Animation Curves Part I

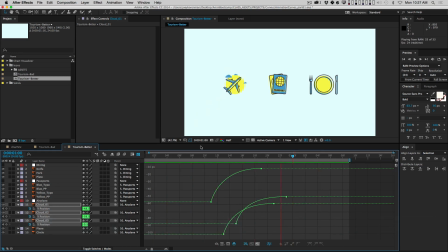And so now when I play it, it'll look kind of like they're dropping into place. All right?
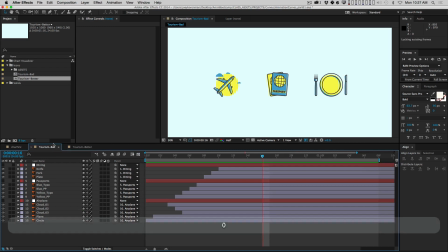So now let's go back to the quote bad version, right? And look at what's happening here. So first of all, the animation itself is just a little bit lifeless because it's that default ease, all right? So it doesn't really have much feel to it. But on top of that, there's no purpose to the animation, right?
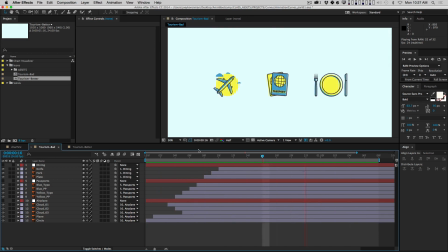And so that's just a habit I want you all to get in the habit of doing. Anytime you're animating something and you're trying to think of how the heck it should animate, think about what's motivating that animation.
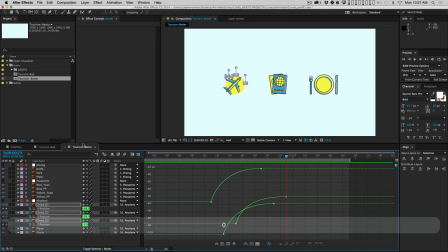In this case, it's not that hard. It's an airplane, okay? So an airplane flies through the sky, so it should probably move a little bit and fly through the sky. Cool? So let's move on to the next icon. So you've got these passports, okay?
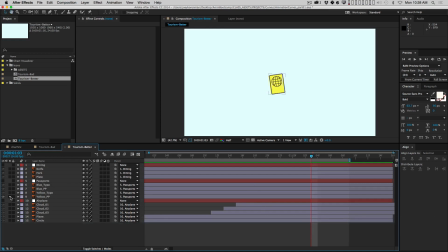And the passports have been broken up where you've got the yellow passport and then the type, and then the blue passport and the type. Okay, so let's start with the yellow passport, and I'm just gonna solo it for a minute. So one thing,
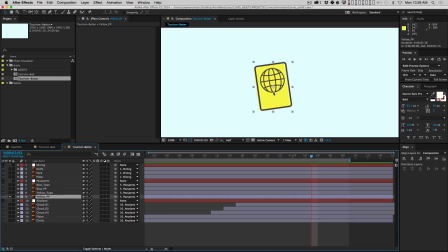if you are if you're unfamiliar with what this little doodad is in the middle of this layer, that is called the anchor point. And the anchor point dictates the way a layer is going to get transformed or move if you scale it or rotate it.
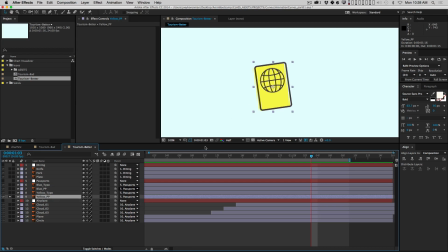Okay, and it does a few other things, but those are the two main ones. So, for example, if I just start scaling this up and down right now, you see it scales from the middle. If I hit the Y key, and the Y key actually activates this, the pan behind tool, I can move the anchor point.
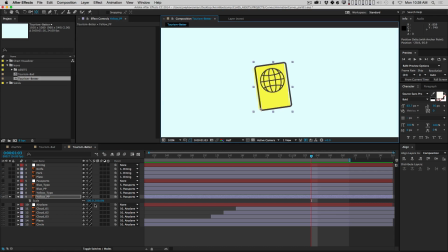So, for example, I can move it down to this corner. And now if I scale it, it's going to scale from that corner. It's the same thing with rotation. If I start rotating it, it will rotate from that corner. But if I move the anchor point here, it will rotate from that corner.
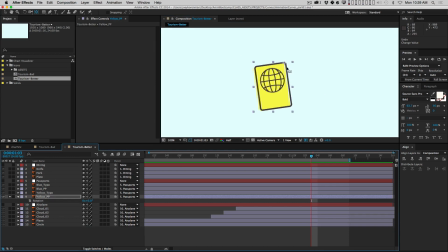Okay, so you always want to make sure that if you're going to scale or rotate a layer that you put the anchor point where it should be. So let's say that I want, I don't know, maybe I want these passports to kind of rotate up and flip up like cards on a table or something.
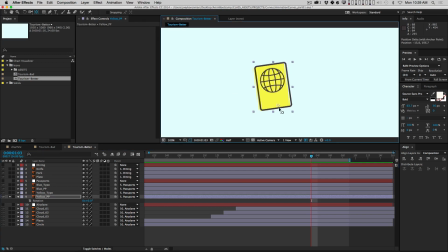So an easy way to do that would be put the anchor point actually outside the layer like this. And now it'll look like it's being kind of brought up by hand or something, like an invisible hand. All right, so let's go forward and let me grab all of these layers
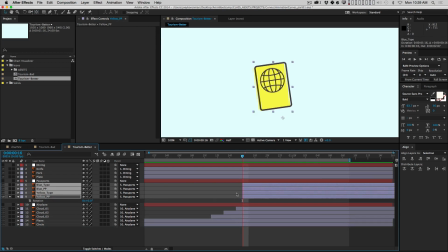and move them forward like this so they don't actually show up until after the airplane icon's been created. By the way, another great hotkey. If you want to move all of these layers to begin where your playhead is, the left bracket does that.
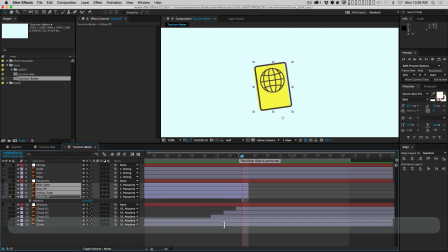Okay? And the right bracket brings the end of the layer to where your playhead is.
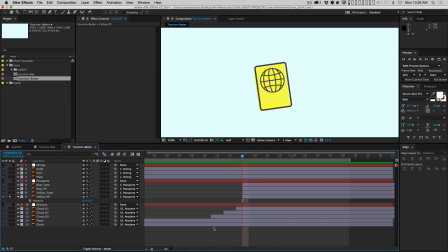So left and right bracket, two more great hotkeys. All right, so yellow passport. So let's have this thing kind of scale up and rotate in at the same time. So let's go forward 10 frames. So I'm going to hit Shift, page down, and that's going to jump me forward 10 frames. All right, so again, hotkeys.
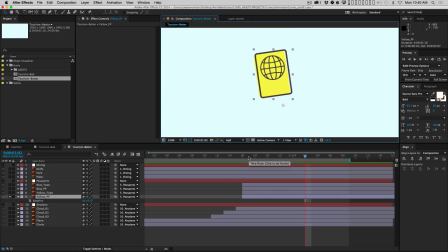If I know a lot of these are on the After Effects Hotkeys PDF, but if I throw out some other ones, try to write them down. Try to remember these and start using them. So I'm going to put a keyframe on rotation and on scale, and then I'm going to go to the beginning. And I'm just going to have this thing start maybe way down here, rotated way down there.
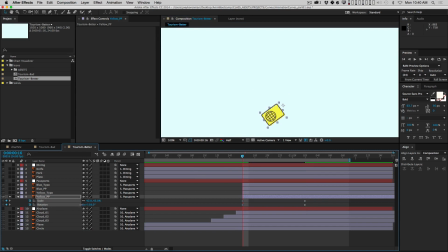And the scale, maybe not all the way to 0. Maybe it's 30. You know, one thing that a lot of beginning animators are afraid to do is to just have stuff pop on screen like that. Because, I don't know, maybe it's just sort of your intuition's telling you things don't pop into existence and you should just,
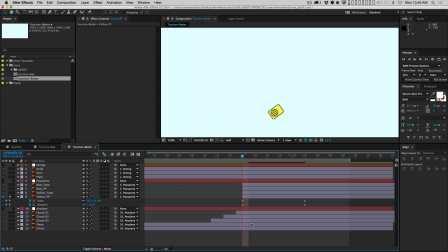it should always be from nothing comes something and not like this thing just pops into, on the screen by magic. But when you're animating, your eye can't really catch those things. And sometimes it feels good when stuff pops on screen, and it's just kind of a style that you can play with.
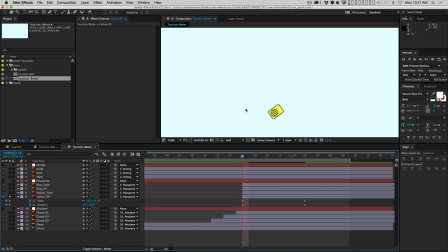So you don't always have to have stuff enter from off screen or scale up from 0 or have some crazy wipe or something like that. You can just pop things on sometimes and it's fine. So that's what we're going to do for this. And why don't we come back here and just play that. Just take a look at that motion right there.
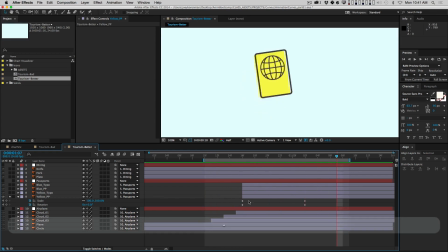All right, does not feel good. Not at all. It's very stiff. All right, so you probably can figure out what we're going to do. We're going to easy ease both of these, and we'll go into the graph editor, and you can see both curves, right?
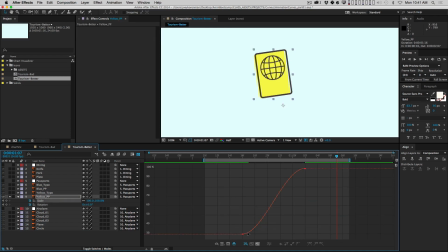So scale is this curve, rotation is this curve, and they both have the same shape. And if you select them both like this, After Effects will fit them both into the graph editor. Now, that's really handy a lot of the times because you can then manipulate both of them at the same time. Sometimes,
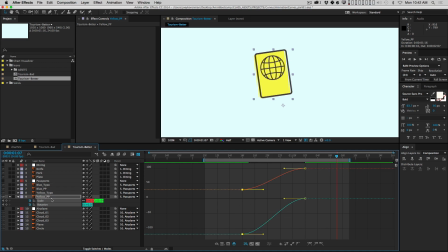though, if your two properties have very different values, right? Like, if, for example, if the rotation was, let's go back to this keyframe here. If the rotation was much
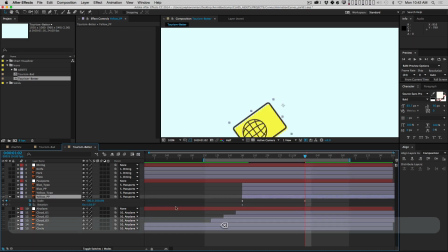less than it is. Actually, let me delete this keyframe for a minute, right? And I'll just rotate this a little bit.
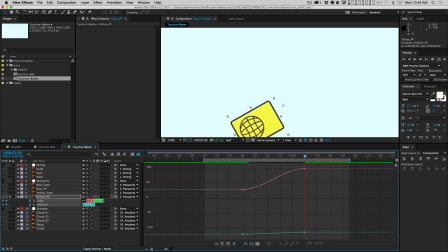There we go, like that. And now if I select both of these and go to the graph editor, you can see that now this curve is so squashed visually because After Effects is trying to fit both curves into the graph editor at the same time. So you might look at this and say, wow, that is a flat S-curve. Well, it's actually not.
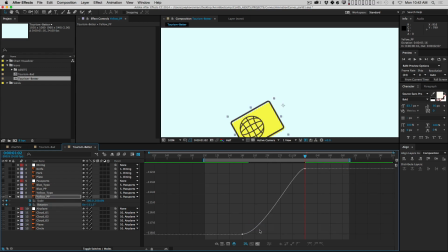If I just select rotation, it'll scale the graph so now we see the full rotation curve. And now you can see that it actually has an S-curve. But when you try to fit both of them on the graph at the same time, you can run into trouble.
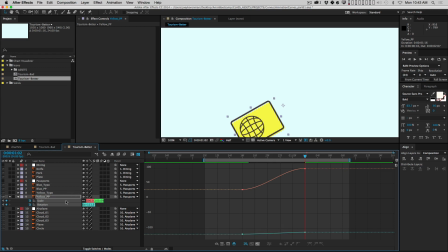So that's something that you need to just be aware of if you're working on multiple properties at the same time in the graph editor. If you see something like this, it might be just squished visually, okay? And it'll make it very hard to adjust these Bezier handles with any kind of accuracy.
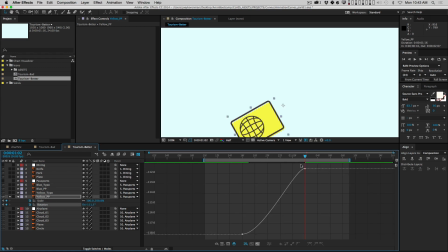All right, so let's fix that back to what it was. So this keyframe was 0 degrees.
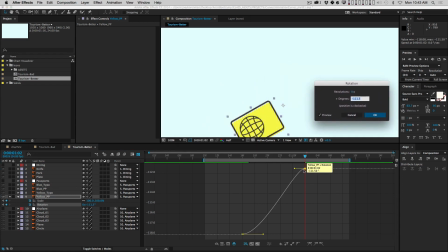So here's another cool little thing you can do. You can double click keyframes in the graph editor and this little window pops up and you can just type in the value you want.
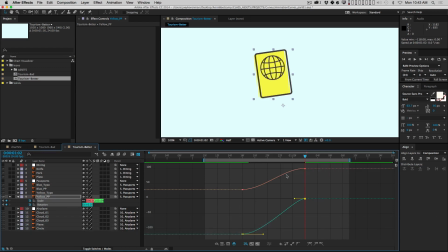All right, and so now I can select both of these and they do sort of fit together. So I definitely want a nice long ease at the end, okay? And, you know, up until this point, I've been sort of grabbing multiple values and doing them all the same, but you don't have to do them all exactly the same.
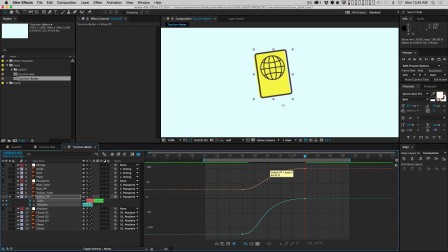You can have them be a little different. So what's happening here is the scale is changing at a little bit different of a rate than the rotation is. And that's going to make those two things have a little bit of an offset feel, right?
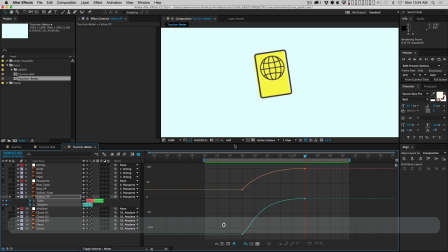And so that can give things a little bit more of a handmade feel. So let's take a look at that. It's a subtle thing, but it can be nice. All right, so that's working pretty well. I think what I might want to do is have the scale actually have a pretty big pop at the beginning.
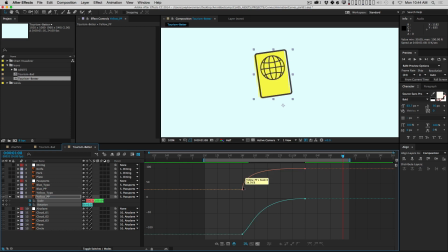So I'm going to grab that handle and point it up. Remember, steepness is speed. So now at the beginning, the scale is going to change very quickly, right? Cool. So now it's got a little bit more of like a flip to it. Cool. So let's say we like that. And then the next layer we want to bring on is this yellow type.
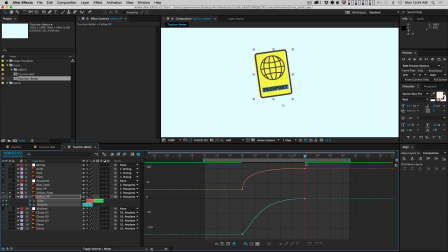So maybe once this flips on, we want that to write onto the passport. Now, one thing I definitely want to do is parent that type to the yellow passport. Okay, and again, if you're unfamiliar with parenting, watch the bonus video. And so now that will stick to the passport.
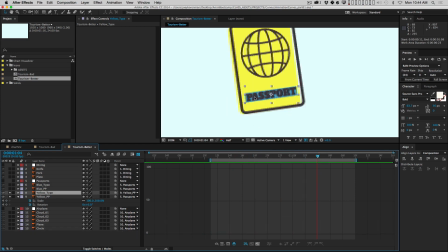And what I want to do is maybe just zoom in and let's just have this type kind of, I don't know, like appear on the passport. So to do that, we're going to have to get a little bit fancier.
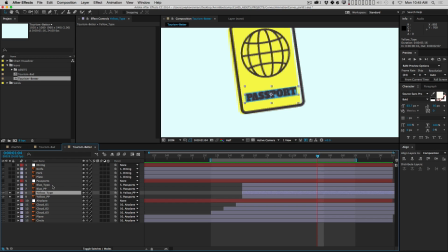This is still pretty basic stuff, and if you're unfamiliar with the way alpha mats work, that also is in the bonus video.
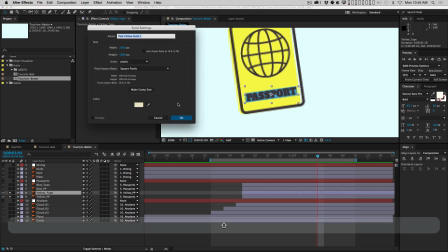So what I'm going to do is just create a new solid layer that I'm going to call yellow type matte, and I'm going to make it bright pink so I can see it.